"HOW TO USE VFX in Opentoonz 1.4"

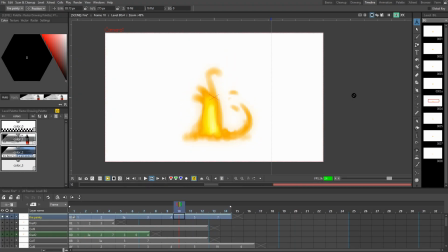0:00 Hi guys, it's Sebastian here from Noble Frugal Studio, and today I'm going to teach you guys how you can use visual effects in Opentoonz.
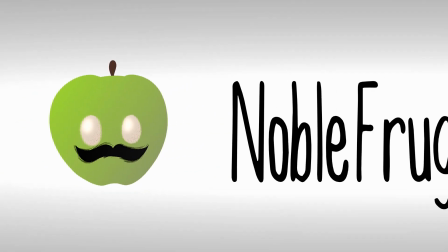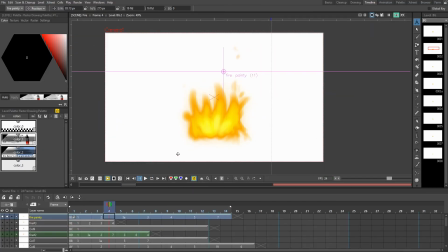0:12 Okay, so we're in a slightly different layout than we were in the last video, but seeing that I taught you guys how to make your different rooms in the last video, you guys should be able to understand basically what we're using here. Don't pay attention to these brushes, we'll go over those in another video. But this right here is just our regular style editor, and this right here is a level strip.
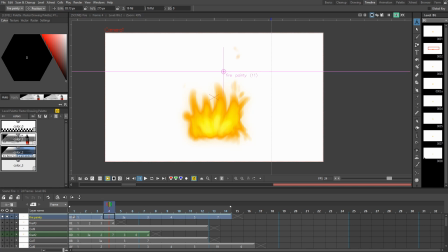0:32 So we're not really worried about those things. Right here, the tools are just in a different spot because I'm in a different room. But today I'm going to teach you guys how you can use some effects that are going to make this fire look absolutely awesome. So right now, off the get-go, I have a glow effect on it.
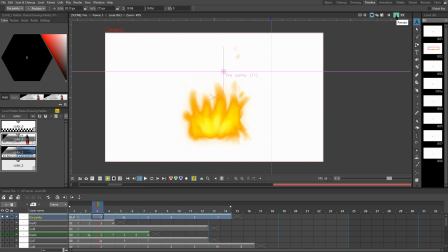0:46 And as you can see, it looks pretty, it gives it a radiant appearance rather than just this normal fire playing right here where it looks kind of dull.
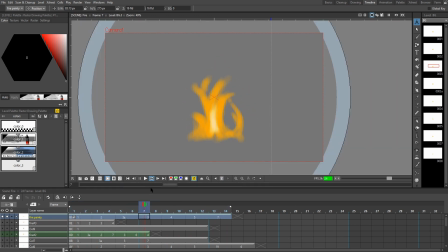0:56 So I'm gonna teach you guys how you guys can do that.
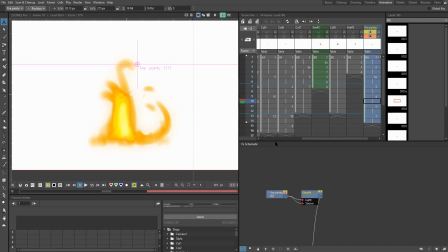0:58 What I like to do is I like to hover over to this animation tab, the animation room that's actually the proper name for it.
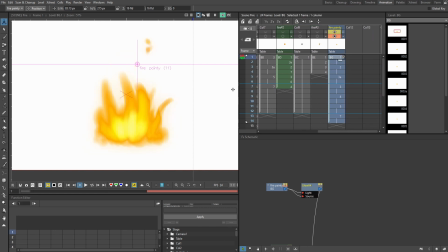1:05 So, and then you hover over to this thing called effect schematic.
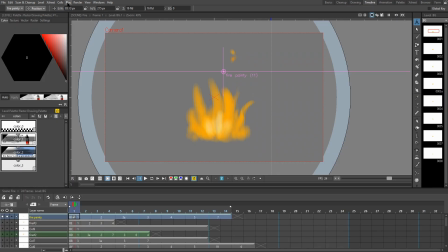1:09 Now, if you guys don't have this for any reason, what you guys can do is you can stay in the same room that you're in, go to Windows, scroll down to schematic, and there you go,
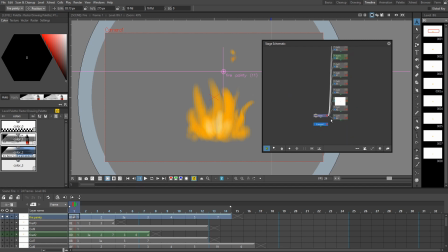1:18 you have it right here. Make sure that you click, and if you don't have it, like, say your schematic starts out looking like this, where you see the table, the camera, and then it goes into all these things. Click this little button on the bottom right, and you should have the almost like an opposite view where you see the layers
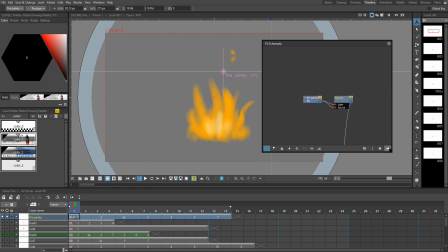1:35 going into the X sheet rather than the table going to the layer. So we're looking for this view. Ignore all the layers I have right now. I've just been practicing how to draw fire for my short film.
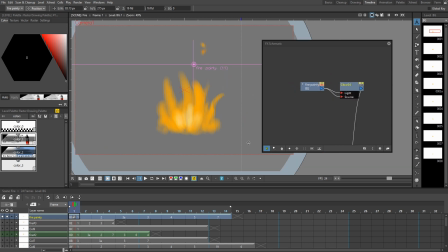1:47 Without much success. Probably a video on that later. Okay, so first things first, we're gonna take off this glow effect that I've already applied so that I can teach you guys how to do it. And I'm gonna take this, you see this fire layer? This is the layer we have, it's just a looping fire animation.
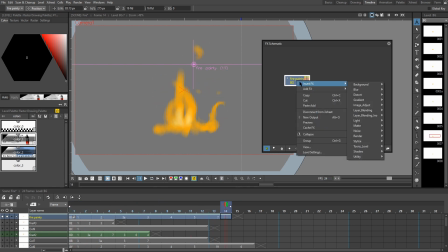2:03 And what we're gonna do is we're gonna hover over this, right click, insert effects. And we're gonna go down to light, and then we're gonna hit glow.
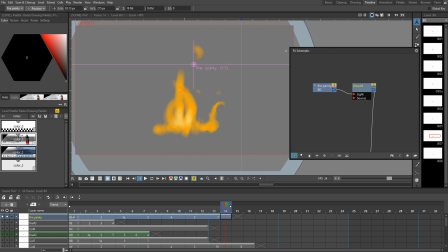2:11 Now, what you guys wanna become familiar with in this tutorial is one, the save all feature. I don't think I even mentioned saving in the last video, so there you go. File and hit save all. Always remember that because you have to save your stuff, especially with a program that can be slightly unstable like Opentoonz.
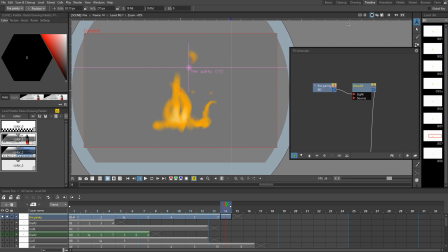2:28 So what I want you guys to get familiar with is this rendering thing right here. So this is basically what your effects won't appear in this non-rendered view,
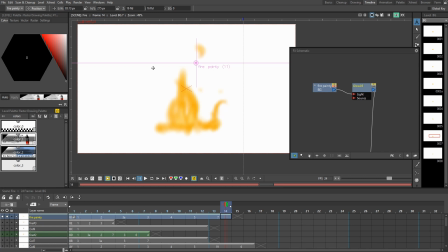2:38 but when you click this eye to render it, it will appear, all the effects will appear. Basically, it'll take longer for your computer to render all the effects. So initially, we just got this blurry fire-looking thing that doesn't look really that great.
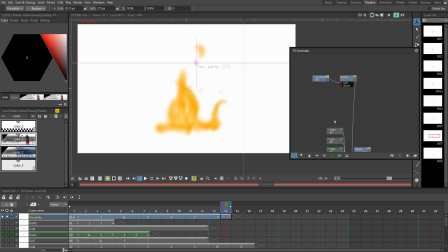2:51 And if you're familiar with nodes and the way that they work in video editing software, perhaps you maybe come from Blender, then this will be a very familiar process to you. However, if you're new, I'm going to let you guys understand it too. So right now, our fire is plugged into the light part of the glow effect. And if you double-click this, you can get the parameters of the effect and you can edit all these things.
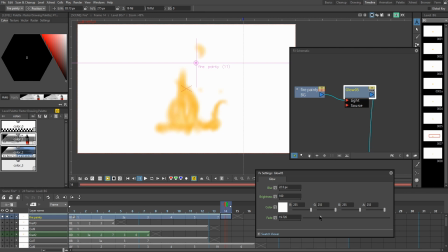3:11 Like you can edit the fade, which makes it a little bit brighter, increase the brightness. You can actually edit the brightness itself if you put it to 150. You make see it changes the actual effect. I'm gonna put the blur down to 10 maybe. See, and then it becomes a little bit clearer.
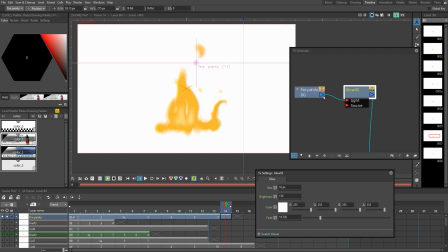3:24 But now, right now, I want you to take this, click this blue arrow, the end of it, and plug it into the source. And bam, look at our fire. It already looks way more radiant because now we're telling Opentoonz that this is the source of the light.
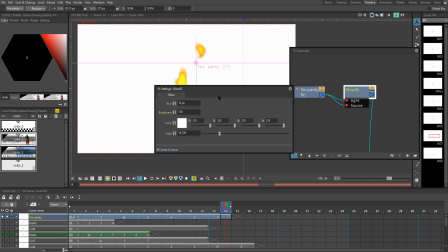3:38 So I'm gonna click on this glow effect, right? And now we can edit it.
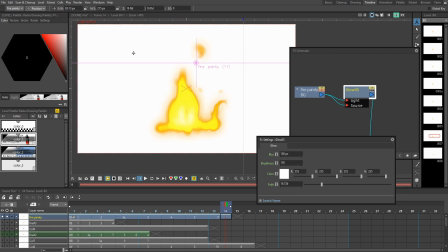3:41 I'm gonna put this blur up to 100 because I want it to, there we go, have that nice fiery appearance. So put the brightness down a little bit, maybe 50. There we go.
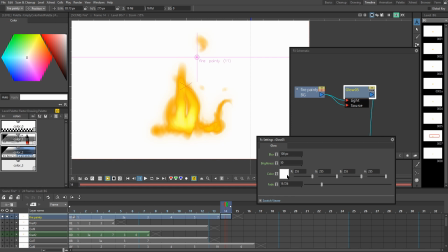3:53 So we preserve some of that orange color. I'm not sure if the color is going to affect it that much, but let's see. Let me change it to a red. Oh, okay. So it does change it. Change it to a blue kind of makes it look starred because it's on the opposite side of the color wheel, but changing it to a red makes it look kind of fierce. Cool. All right.
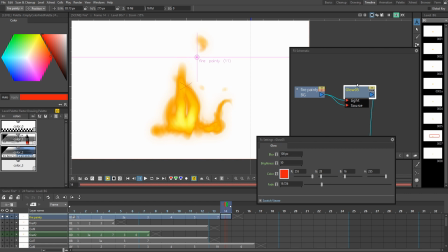4:09 So yeah, you can edit all these effects in Opentoonz. You can just double click on the effect. You can edit all these parameters. If you wanted to change color. Oh, okay, so fade is the color affecting the glow, and I really like that red look.
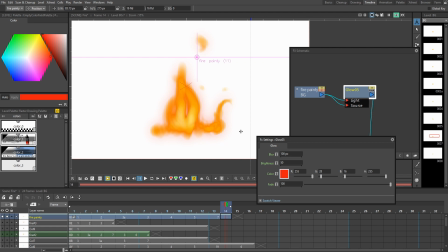4:23 It makes the fire look really menacing, but something I like even more than red is this purpley sort of hot pink. That makes our fire look pretty awesome. Okay, so that's the glow effect. All you gotta do, and if you guys are having trouble, say you added the effect, right? And then it's not connected to anything, it's not showing.
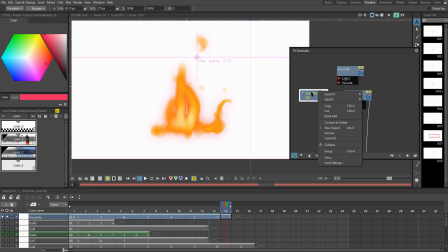4:43 What you have to do, make sure to do is to hit the layer that you want to affect, insert effects, light, and then hit glow. If you add effects by themselves, they're not going to show because they're not connected to anything. But if you do, you can still rig them up like how we did here.
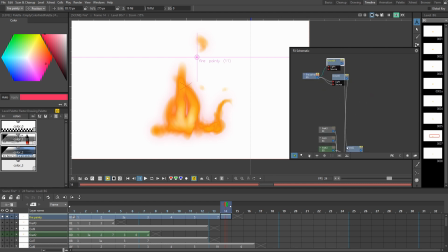4:58 Like, we can plug that in, and then we have to make sure to plug this blue arrow in all the way down to this X sheet thing. Because plugging it into the X sheet, let me bring this up actually so it's easier to understand. Plugging this into the X sheet is what is telling Opentoonz, okay, render this.
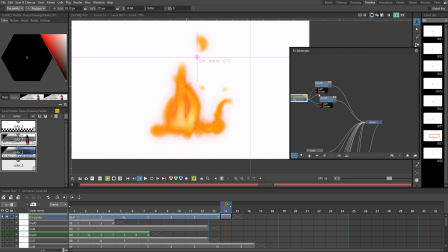5:14 So now we just added two glow effects to it. And if we put this in source, it makes it even brighter. So that's basically the process here, because the X sheet is plugged into the output. And the output is what you're finally going to render and have as a video. So you're telling the effect, the layer, what layers are naturally always plugged into the X sheet.
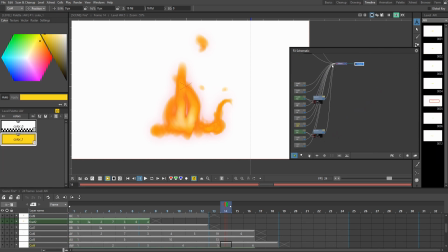5:33 As you can see, they're all leading to the X sheet.
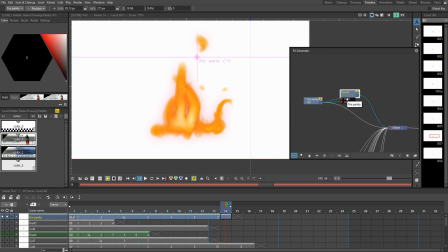5:35 Basically, what we're telling it is that before you get to the X sheet, apply this effect, and then, like, when you're on your way, basically. So we have these two paths here, light source, they go into one path, make it to the X sheet, and then they apply these awesome effects.
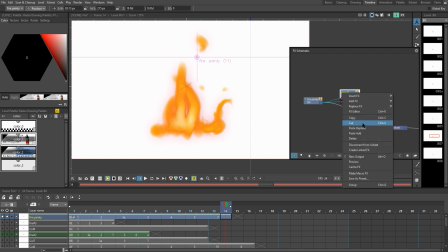5:49 Okay, so the glow effect is really, really cool. I want to show you guys another effect that's going to help you with a lot of your backgrounds. So I'm going to hit delete on that, and let's get a background in here.
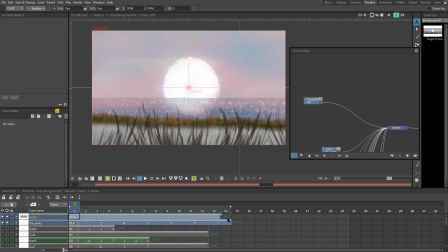5:58 Okay, so I just imported this background. I'm going to drag the exposure all the way to the end, put it right under this fire. Let me see if we can, oh, here we go, switch to columns. There we go, so our fire will appear on top.
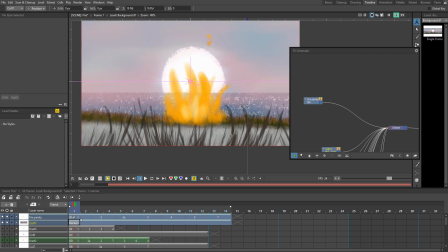6:08 Perfect. Now, say that we want our fire to be the focus of the scene. We're not paying attention to the background with the sun and the grass and everything.
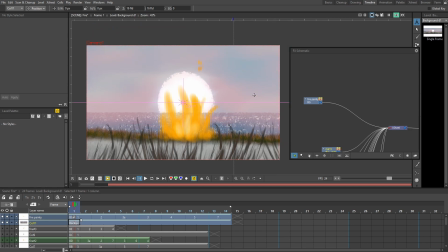6:18 So what filmmakers usually do is that they add a blur effect so that you can focus. Now, this is a very bad example of a good blur effect. I do have a better example, but I can't show you because they're in Castle Dark, and I'm waiting to release it before you guys see everything. So, but you guys can see where this applies when you're using, it's kind of like that effect where the character,
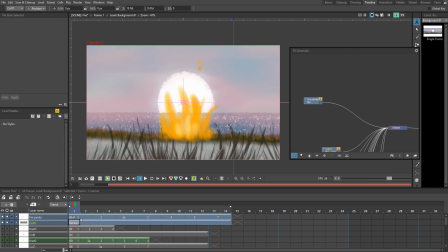6:38 the main focus is really close to the camera and the background sort of blurred out so you know what to focus on. So we're going to go to this background. It's on column 11. So let's find that. Column 11 is right here in our effects schematic. Let's right click that, insert effects, go to blur and blur. And there we go.
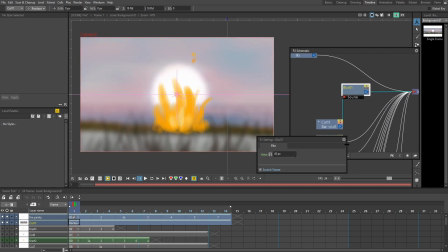6:55 So automatically you get the blur. You can hit, double click that and set the parameters. I'm going to make it 100. You can make it really, really blurry. So definitely really, really useful just for a variety of things.
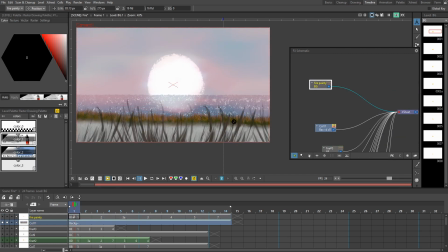7:07 Okay, so the next effect I want to go over is really, really exciting because this is actually my favorite effect in Opentoonz. I have an entire video on this. If you guys want to see that video, I'll put it up in the card for you because this effect is just awesome.
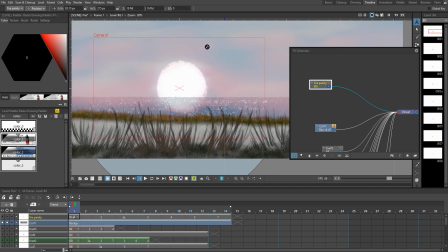7:21 It makes everything look very, very professional. So you're definitely going to need your effect schematic for this. This effect is a little bit different than the other ones. It's going to behave a little differently. As long as you follow what I'm saying, you should be okay. So we're going to hit add effects instead of insert effect,
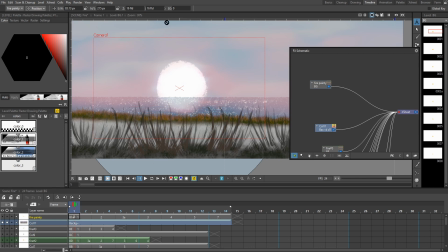7:35 because what this effect basically is going to achieve is making the sun look more radiant, making it look like the light is actually affecting the grass in front. Basically, it's going to do some of the work for me because I didn't paint that in. So I'm going to hit right click, add effect, go to light, and then go to light spot.
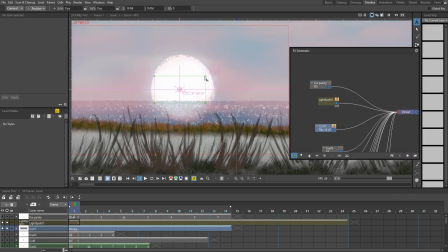7:56 And as you can see, it gives us this box. So I'm going to make this box sort of a square shape. You'll see in a minute why I do this. Let's make sure to click on the layer. Make sure to click on the light spot in the effects tab so you can actually control it. I don't think it really works otherwise. So now it created a whole new layer. That's a little bit different than the other effects, isn't it?